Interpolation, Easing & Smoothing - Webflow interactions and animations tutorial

As we know, when we have point A and point B and we're looking to animate a movement, we can't just cut. Visually, we're looking for additional frames in between so the motion is smoothed out. In modern animation, many artists use something called technology to create frames in between point A and point B. That process, creating those in-between frames, of course, that's interpolation. We're interpolating the frames in between these two points.
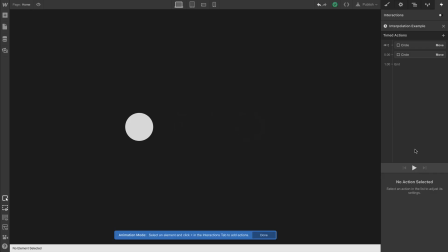(0:28)
So on the animation timeline here, we're only setting the starting point and the ending point. We start here and we end there. If we add another point in between, of course, in an animation, we can call these keyframes or actions,
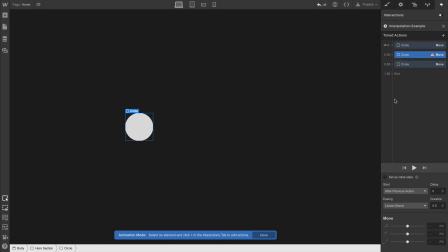(0:43)
but we can click right in the timeline and add as many points as we want. And everything in between is interpolated for us.
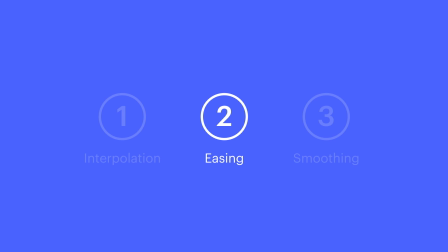(0:50)
That's interpolation. What about easing? Here's a car, and we'll animate it using linear motion.
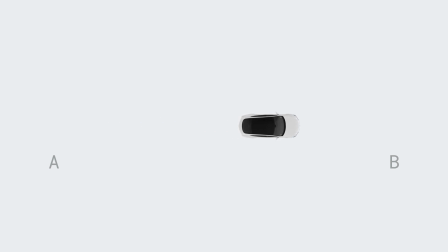(0:56)
Linear motion takes a direct path from point A to point B. With easing, we're taking, in this case, distance or movement and time, and changing what would be graphed as linear and making it something else. Here's that same animation with easing applied. And there are a ton of easing options.
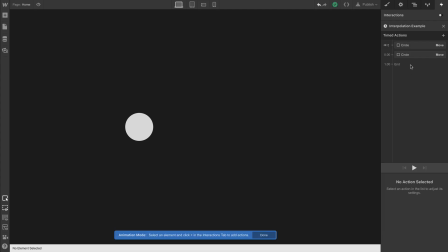(1:14)
They can apply to movement, opacity, background color, rotation, anything. And you can affect that easing right here in the interactions panel.
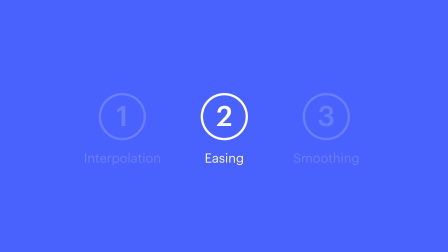(1:22)
That's easing. Finally, let's cover damping or smoothing.
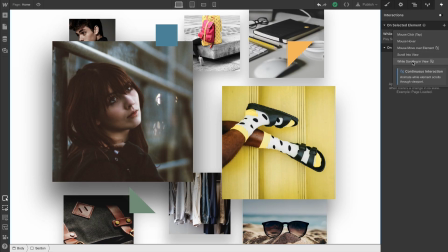(1:26)
This is really helpful for animations that occur on a scroll or on a changing mouse position.
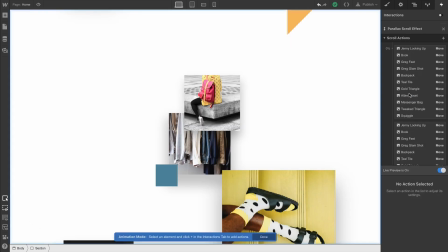(1:31)
Here, we're trying to create a parallax depth effect as we scroll. And on a trackpad, which is what we're looking at now, things look great.
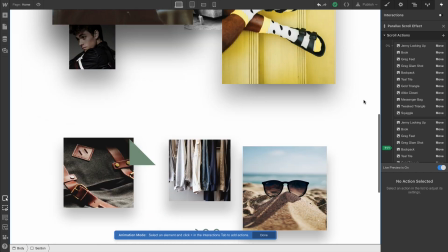(1:38)
But what about moving abruptly, quick changes? Or what if we're using a scroll wheel that jumps quickly?
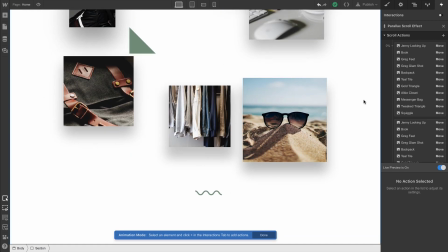(1:45)
The animation isn't necessarily obvious, it's clunky, and that's because the position change and the animation is occurring at exactly the same time.
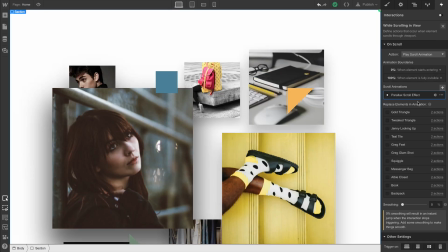(1:54)
Enter damping. We do this by adding a bit of smoothing to the trigger. So now if we scroll, even if it's abrupt, we're smoothing out the animation as it approaches the actual scroll position.
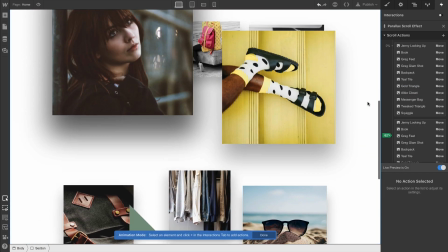(2:05)
It catches up.
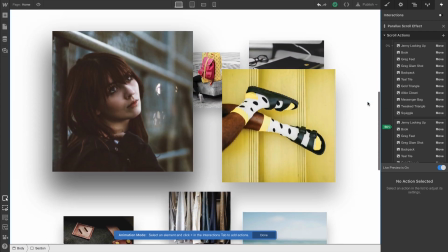(2:06)
And we can see it functions as a hysteresis, kind of a lag, which is taking into account our previous scroll positions and smoothing everything out.
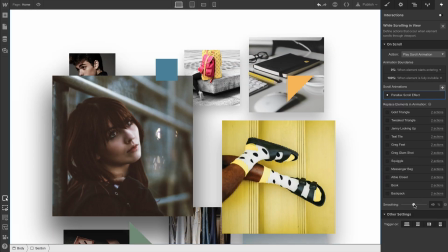(2:14)
A higher smoothing number, the more we increase this, that increases the damping effect.
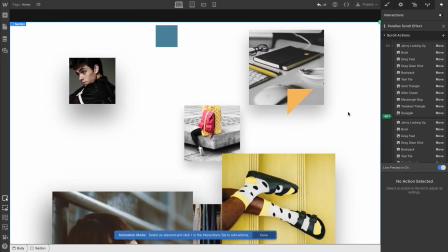(2:19)
Lower smoothing numbers, or even 0% smoothing, everything is animating, it's reacting in real time.
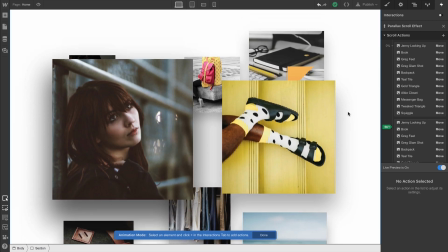(2:26)
Now, this doesn't override any easing settings we've created inside our animation.
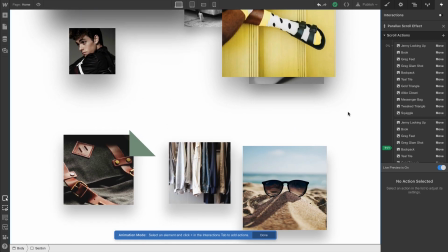(2:31)
It only softens and smooths out the approaching velocity towards the correct position in the timeline. So, we have interpolation, which is how, with any two points, we automatically fill in the in-between values to create an animation.
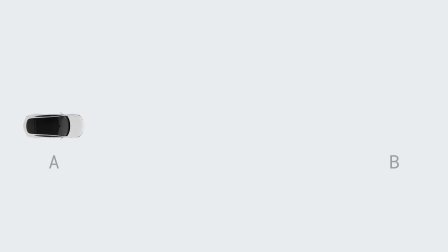(2:44)
We have easing, which is how we can control the distribution of those values if we want something non-linear.
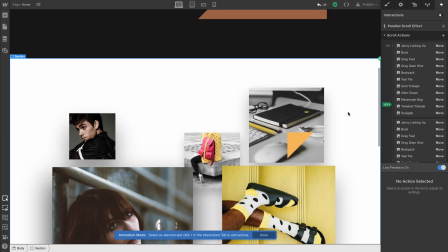(2:50)
And we have smoothing, how smoothly animations catch up with triggers like scroll position or mouse position.